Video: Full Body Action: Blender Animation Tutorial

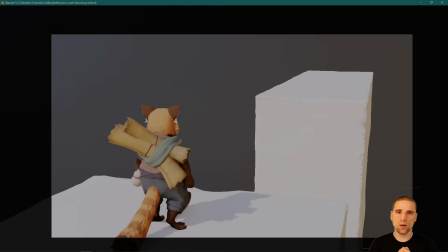37:15 I'll finish up this shot. We'll go into the third one, and then I'll probably make that video, or that portion of the video, a little quicker.
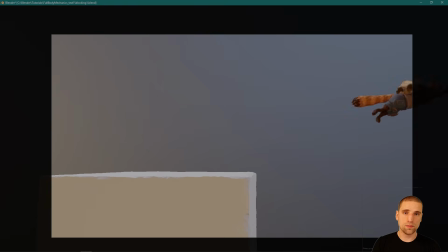37:24 But it's basically the same thing we're doing here. The more complex thing, and I'll spend a bit of time in that one, the more complex aspect of the third shot is going to be the roll.
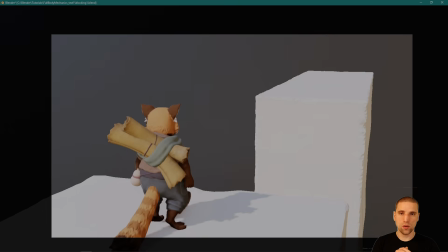37:35 You'll see how I go about that. I'll just be brutal about it. Pose, kind of like we did here.
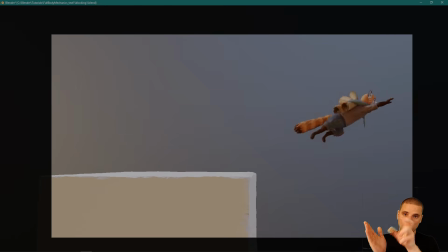37:41 Pose coming into that landing. The roll, being very brutal about it. And then spending a lot of time on that final pose. But everything in between there, those 6-8 frames, are going to happen quick. I'm not worried about crashing that much. Just worried about the movement and if it's working all together.
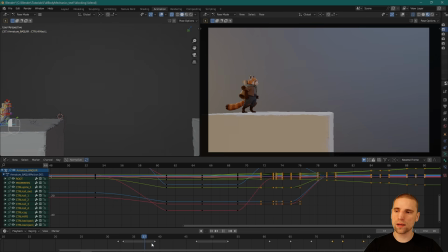38:02 Okay, so let's do some breakdown keys. Here's what we're going to do. We're back at the start of the second shot, and we're going to do a breakdown and settle together. Basically, it's just a simple formula. Pose, pose, you're going to have some breakdown keys, and then you're going to add a settle.
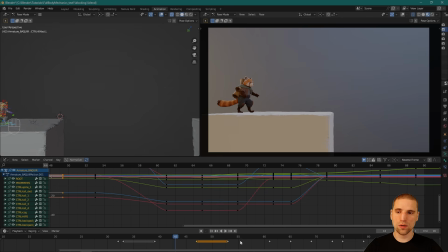38:19 And then same thing in here. Pose, pose. The only difference is now you're not going to have a settle because it's moving between keyframes. But you're still going to have some breakdown keys. Okay?
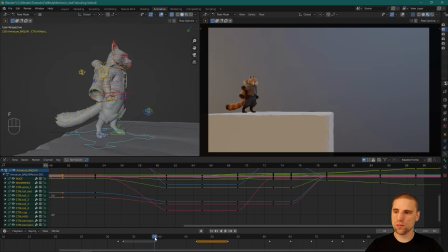38:32 So we have an idea, frame 39, 8 frames later on 47, we have the next idea. In between here, we're going to add some keys on different parts of the body to define some of the arc and delay some of that action.
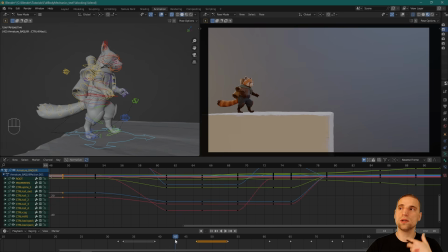38:49 And you'll see as we get closer to the head, typically the head's more important, we're going to add a little more movement on the head and put the breakdown key closer to the end of the action. That way when it comes into the settle, the portion on the whole body, the head portion, is going to have the most movement.
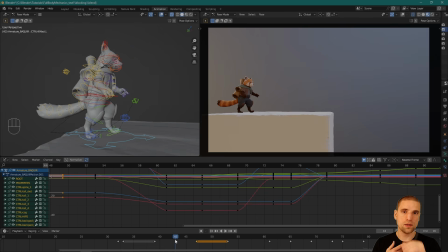39:08 And by having the most movement, your eye is drawn to that part of the body. Let's start with the COG.
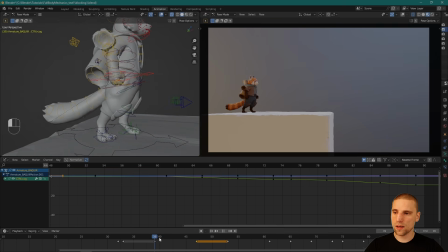39:13 Select the COG. Come on. And for the COG, right in the middle here is 43. I might come sometimes a little before that or right on 43. One important thing too in this action that you can see is we have both feet moving.
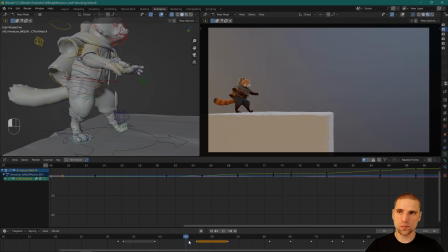39:31 This back foot is going to be the more important one as it's being planted, but this front foot is also moving.
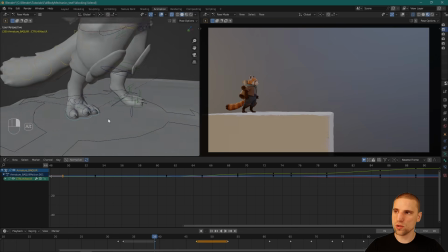39:37 So before we do the COG, let's just take care of that.
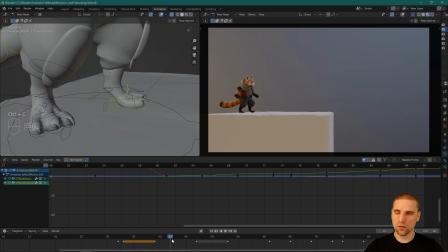39:40 I'm going to copy this, Control C, maybe come 3 frames over, Control V. That foot is going to stay planted on the ground. We can't have both feet moving at the same time. Maybe even 4 frames.
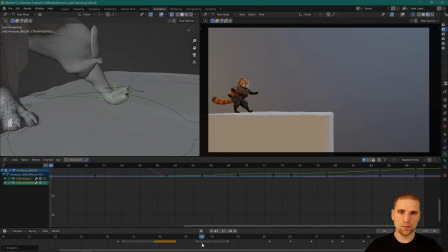39:53 So it's planted on the ground, and then it's going to come up. This foot is the opposite. Instead of delaying it, we're actually going to have it come into its pose sooner. So what I'm doing is Control C, copying this pose, and maybe coming 4 frames, and Control V.
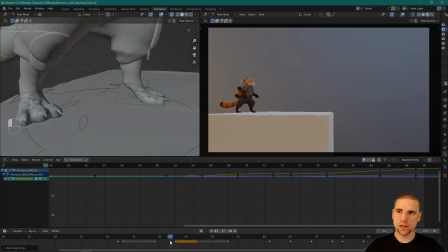40:13 So now it's planted on the ground. You can see each leg moves at its own timing. And then we can refine that. But that's important when you have a pose change and you have 2 feet moving. That's okay. They just something's got to be planted in order to allow us to push off and take the weight.
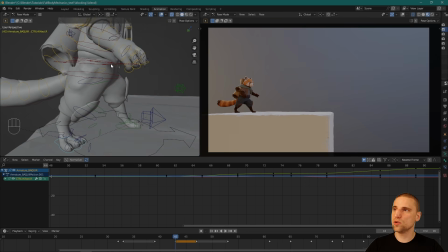40:33 Okay, let's go back to our COG and add a breakdown key. This breakdown key is going to be very simple. Let's go 43 right in the middle, and all we're going to do is pull it down.
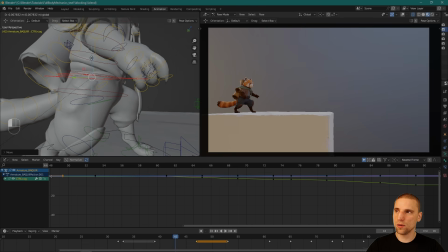40:42 That's the simplest breakdown key, even that much. I'm going to pull it down a little more, And here's what I'm talking about by delaying some of the movement, the spacing. We're adding a little more movement to the backside. So I just pulled it down to create the arc. So instead of going in a straight line from one idea to another, one pose to another, the breakdown key, I pulled it down, it creates an arc.
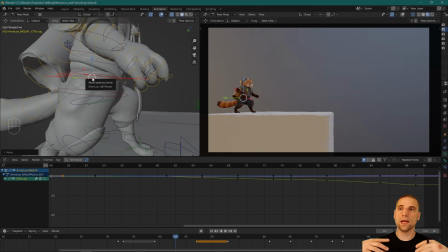41:02 And doing it on the COG ensures that everything on the body gets a little arc. So I just pulled it down. I'm also going to pull it forward a little. By pulling it forward, I'm making the beginning a little slower and the end a little faster.
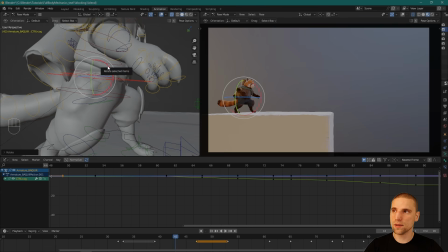41:16 I'm also going to add a little rotation down. That's it. Oops. Insert a key. And that's it.